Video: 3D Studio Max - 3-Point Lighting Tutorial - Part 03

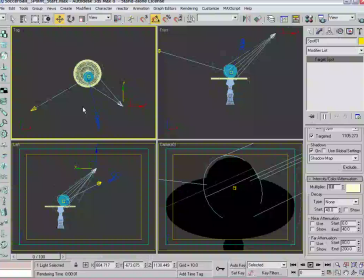[0:00]
Let's start again with the main light and or actually let's start the fill light since we've turned off shadows we're going to want to do again and copy that and bring it around to the back side of the ball.
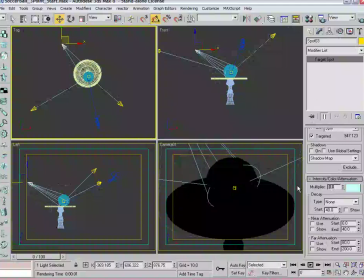[0:15]
All right so here it is that's the rim light and let's let's just crank it up and and because the fill light is really supposed to wash out a very thin
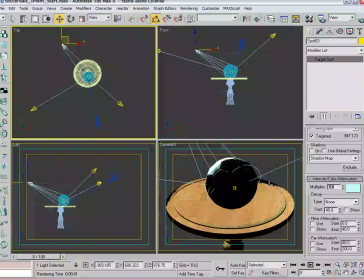[0:23]
part of the ball we're going to crank this up to an intensity about five and and really from a positioning standpoint uh
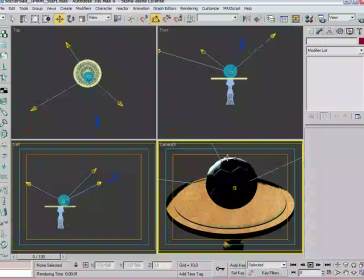[0:32]
we can now see it in the camera view here uh that we're just getting light on this back edge here which is in exactly
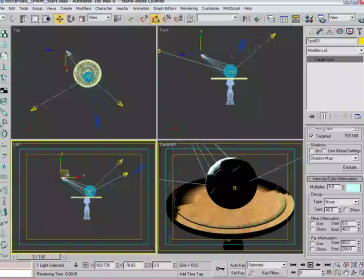[0:39]
what we want for a rim light um but it might be covering too much at this point um so what we're gonna do is bring it in focus it in a little bit more uh and get it it might be too high so there we go because we just want a nice little crescent moon of a rim around the
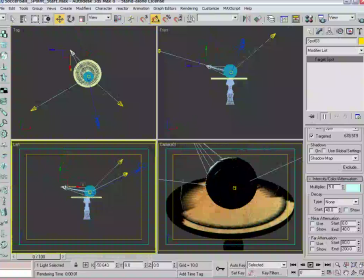[0:56]
back so there we go starting to get it and let's even crank it up to a seven and let's go ahead and render that and see what we get we're getting pretty close again because I copied
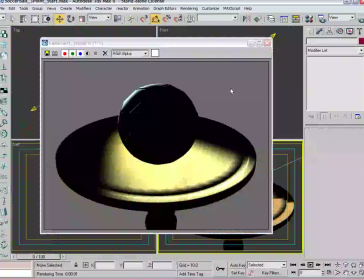[1:10]
it off the the fill light it's a little bit bluish so let's go back
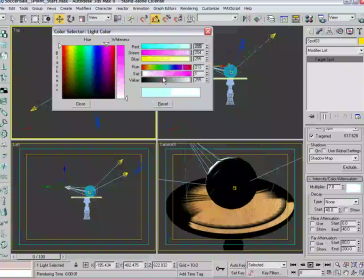[1:15]
and we'll make it a warmer tone again to balance out that cool side and let's go for less of a yellow more of a ready orangey feel to it and see what we get all
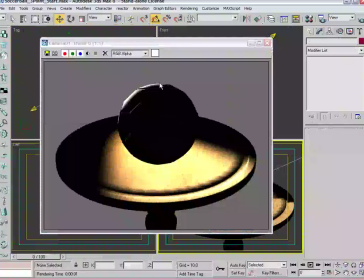[1:30]
right so it's it's picking up a nice edge on the side there which is exactly what we want however it's lightening up this this tabletop way too much is not going to look good in the scene so one of the things again
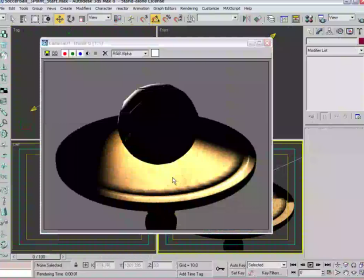[1:48]
like taking shadows off a light what we can do is include or exclude lights from certain objects and you're seeing and that's why we're going to use that tool
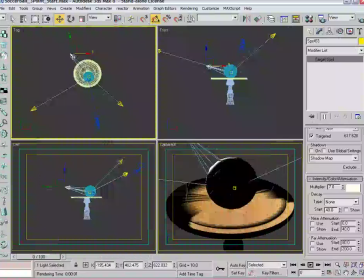[1:58]
here so I'm going to pick this light and you see this button called exclude we're going to
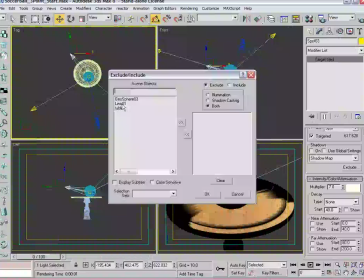[2:03]
do is exclude the table and the this the tables leg from from that light so it only light the the sphere so we're going do exclude that that hit okay
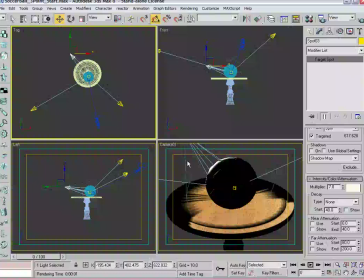[2:17]
and now when we render it you'll see that it's only affecting the
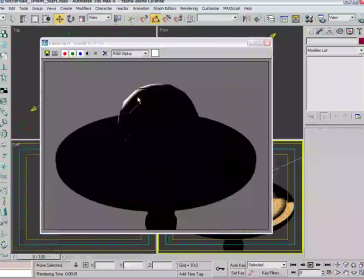[2:22]
ball and in fact you know we're washing out a majority of the parts of it but let's actually um let's actually even turn up the multiplier a bit more let's go to nine
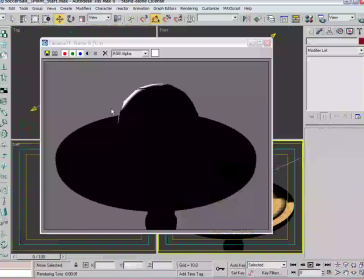[2:36]
see what we get all right so we're starting to get a nice nice rim around there uh you know i think that's exactly what I want so we'll go back in and fill in again from what we remember of the scene so the fill was a point to the main was a one
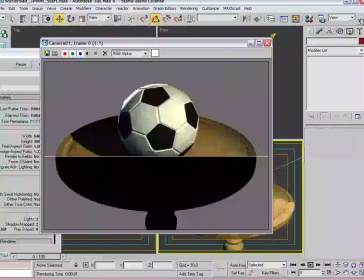[2:54]
and let's see what our results are all right that's so that's
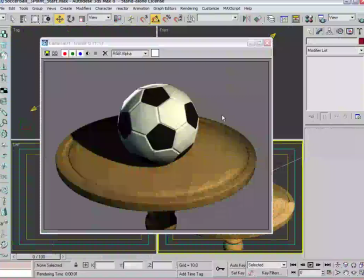[2:59]
starting to come around quite nicely now get the main light here we got the coming around to the fill light and then we have an ice rim and you can notice that from where we started for that default lighting,
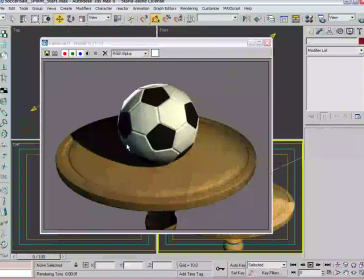[3:13]
that really the objects, the soccer ball is really now sitting on that table and it looks nice, it feels 3D, it feels natural, and I think we're off to a good start. One last thing which doesn't necessarily fall into three-point lighting, which is really an add-on and a bonus here,
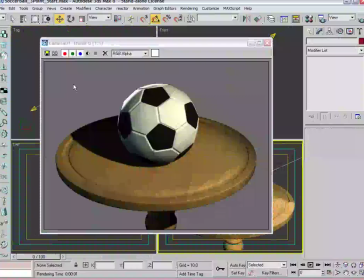[3:30]
is a contact shadow, and a contact shadow really is that very small rim around a place where a particular object in a scene meets another object, in this case the soccer ball meets the tabletop.
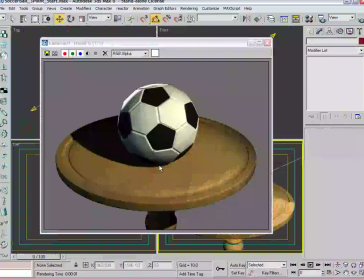[3:45]
And it's something that's very difficult for the standard 3D program renderers, scanline renders to compute. So what you see is the shadow that's being casted at the very point from which the ball meets the table is the same color as it is out here. In real life this would be much darker under here.